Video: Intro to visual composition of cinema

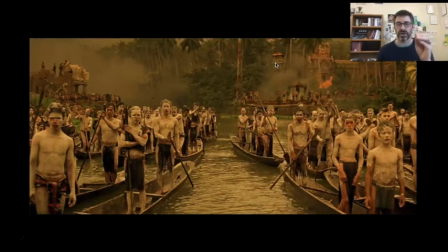[8:17]
So convergence can be used to draw us in. These are characters being pulled into, they don't know what, but they know it's dangerous. This is clearly, you are not welcome here. Here then we can see you can use very little light.
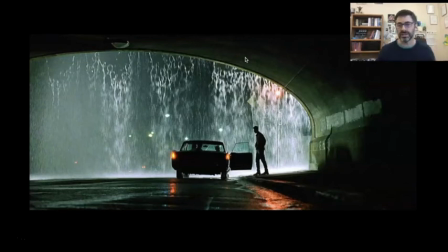[8:29]
Some films that have done this to incredible degrees, like Chinatown or The Godfather, and particularly elements of The Godfather Part 2. And here in the Wachowskis' The Matrix, you can see a bare minimum of actual detail gives us an enormous amount.
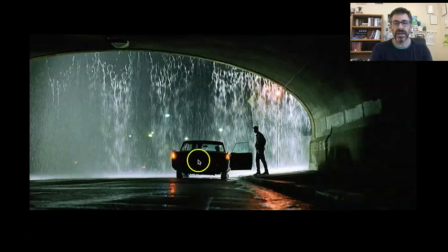[8:47]
Here, the use of light and especially just a tiny bit of color to draw us where they want us to go. Now, in this case, by silhouetting the central character, of course, we're going to get there. But we can see then
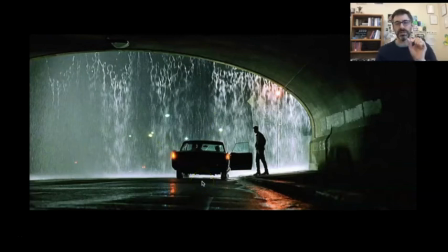[9:02]
how this little bit of light is the extra piece to kind of get our eye by framing it so close to the center.
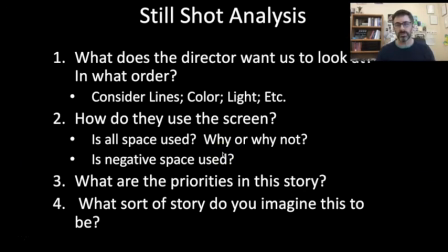[9:09]
So this then is just, before I go into a couple of other things, to sum up some of that, this is a little bit you can use to help you walk through an image and articulate what you're looking for. But when I say director, this could be photographer or painter at the same time. What does this artist want us to look at, and in what order?
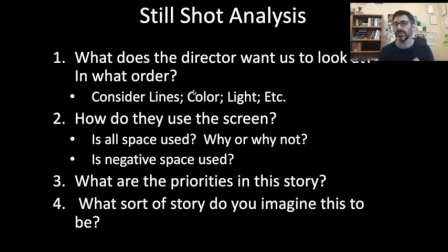[9:28]
Where does your eye go first? Why do you think that is? Is it just because it's in the center? Is there a burst of color or light? Are there lines guiding you, etc.? How do they use the image? Are they using every space in it? Or are they really only concerned with a certain part of it?
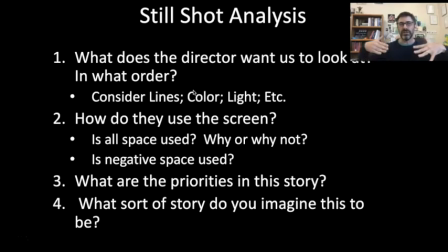[9:44]
And again, negative space, is the negative space actively part of the image, the emptiness part of how we're supposed to feel, or is it just there? And again, please refer to the Nothing and How to Use It video. Then the priorities, the people, the places, and the stuff.
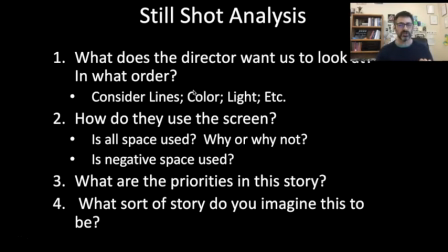[9:59]
One is not better than another, but it tells you what kind of story is being told, which then leads into, what do you think this story is about? Start simply. Is this a comedy? Is this a horror story? Is this sad? Is this happy? Start with just the emotional response that you feel or believe they want to evoke.
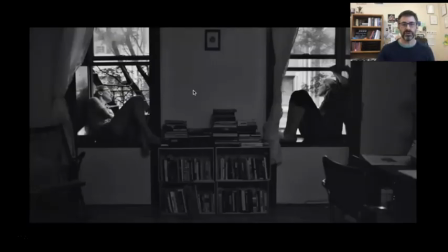[10:19]
And then go from there into what kind of story is being told here. Now, just to touch on a few other things in terms of interesting elements of composition, where you can see, again, that here we have several things, both light and shadow. We have framing. We have all these things from Francis Ha.
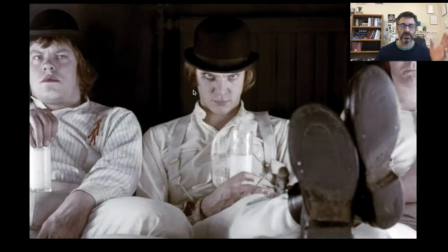[10:36]
This one that is, again, another iconic image, just an incredible shot from Kubrick's Clockwork Orange. But again, the next video that you'll be looking at, where I talk about the concept of use of quadrants in image and cinema and art.
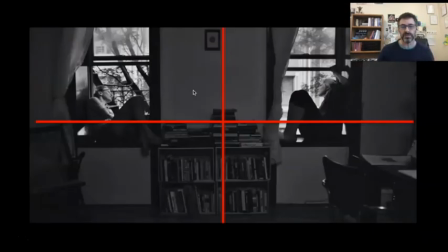[10:54]
Both of these then make use of breaking the image into a few parts to show different power dynamic,
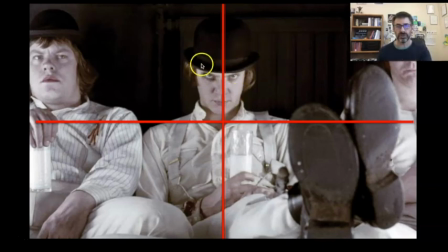[11:00]
but also to break the image into pieces. Now with this one, look at his face, the central character, and that line through it. It's almost two separate people. It's not that noticeable when it's just the face.
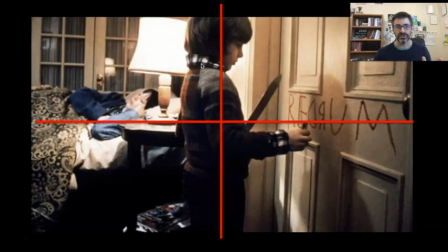[11:13]
But again, this is Kubrick. He was an incredible visual artist, and he is definitely a guy who knew how to use
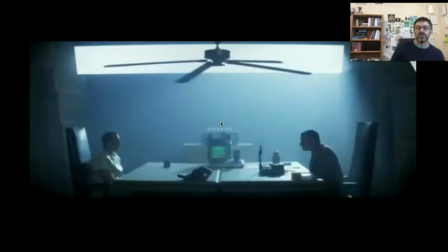[11:21]
quadrants to break up his images. All right, so then this can be used to accentuate dehumanization, such as this from Ridley Scott's Blade Runner, in which at the center is both void and the computer, with the people on both sides trying to speak to each other. It can create a haunting effect, a certain surrealism.
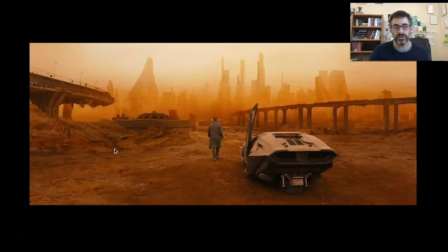[11:39]
Contrast that with Blade Runner 2049, Denis Villeneuve's 2049, in which it's utterly dehumanized, and yet at the center is a non-human character who is humanized by being placed at contrast with the rest of it.
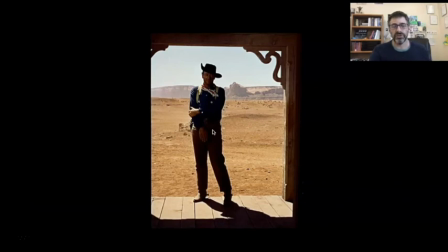[11:54]
Probably no greater use of framing really in cinema than John Ford, and especially in The Searchers with John Wayne. Ford would actually sometimes make his door frames a little too small to make John Wayne's character literally seem bigger than life.
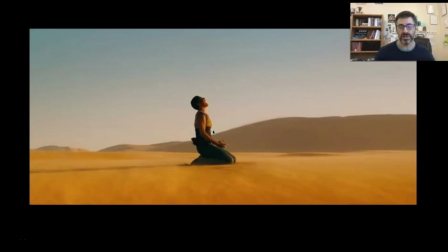[12:10]
Versus a sort of emptiness surrounding here in Miller's Mad Max Fury Road. So how we interact with the images is going to play a huge role. Convergence, lines, line of sight, light and shadow.